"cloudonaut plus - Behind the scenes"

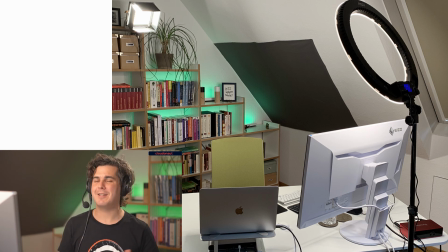246s
So it is big enough so that you, from the usual camera perspective, don't see that it's only a small patch. But it is kind of enough to make a dark background in the video image.
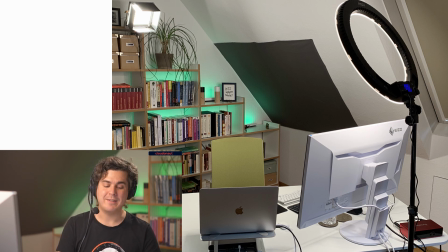262s
So yeah, the other thing that you can see is on the right side, and this is the ring light. So that's basically a cheap way to add light to the video. I mean, there are definitely better lights available, and they definitely are very important.
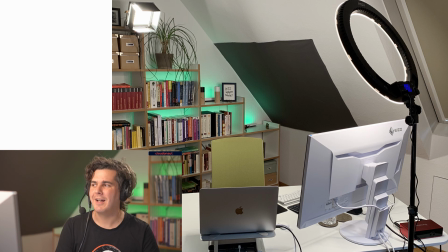280s
So we kind of underestimated lighting a little bit at the beginning. So that's a way to kind of ensure that we always have the same light temperature, and also we close all the shutters so there is no sunlight in the room, so we can record videos at any time during the day.
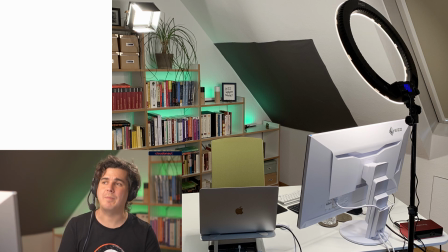297s
It always looks exactly the same. we are also kind of independent of weather conditions. The only problem that we have so far is that if it really rains very heavily, you can hear that because
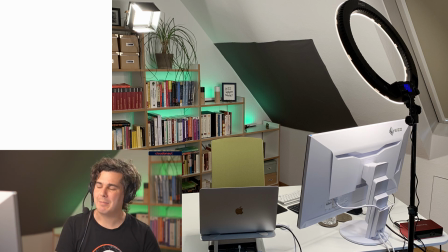311s
it is just loud enough that we record it. So that's a little bit of a problem. So the only condition where we cannot really record the video is during heavy rain. So what else can you see? You can see the big white screen.
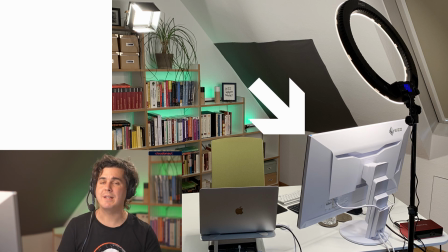323s
So this is a screen that I use in split screen mode when I record the video. So on the left side of the screen, I see OBS.
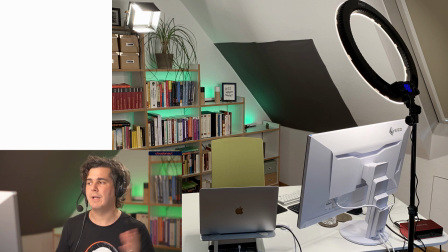331s
So that's the software that we use to capture the signals from the camera using a capture card, also to capture the signal from the Mac display using a capture card. So I can always see the live picture on OBS, and that's even more important if you do streaming.
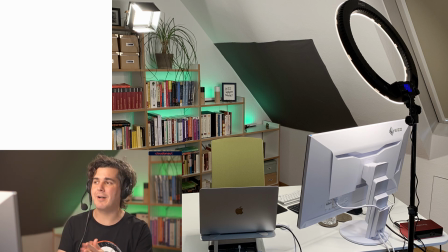348s
I have on the right kind of part of the screen, I have, for example, if I show you something in the AWS console, then this is on this part of the screen.
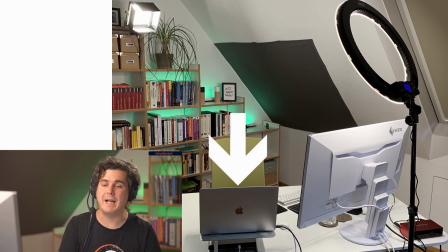360s
On my Mac display, I have notes usually, or when we stream, this is where comments are. This is where I have a chat open with someone who watches the comments and does some summaries for me. So this is all on this little screen. The cool thing is that if I look at my Mac, it looks more or less if I was looking straight into the camera.
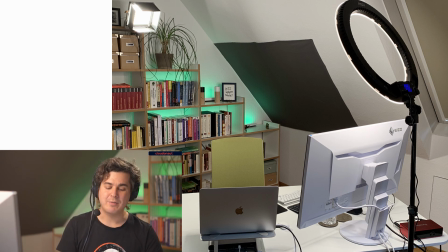379s
I mean, it's not perfect, but it's good enough. So what else do we have? One surprise is the lightning that comes from behind. So that might be a little bit unusual, but this actually helps to make sure that the head is kind of has a higher contrast and is kind of
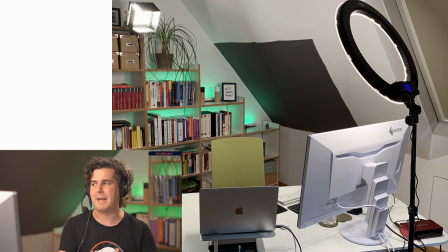400s
there's a better differentiation between background and the person. So it is used very often. So if you watch news in television, so just look for this kind of lighting, you will see that always the head is lighted in this way. So it is completely unnatural usually because the light comes from more than one perspective, but this is how it works.
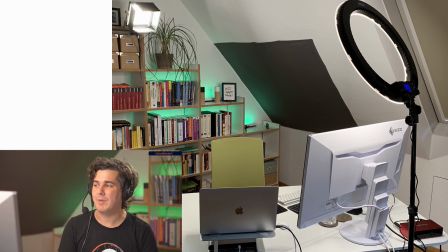420s
It helps to make the image again a little bit more interesting. That's it. Those are all the features of our little studio. I hope you liked the tour. If you have specific questions about what kind of hardware we use, feel free to reach out to us. We're happy to share that with you. So thank you very much for watching. Bye.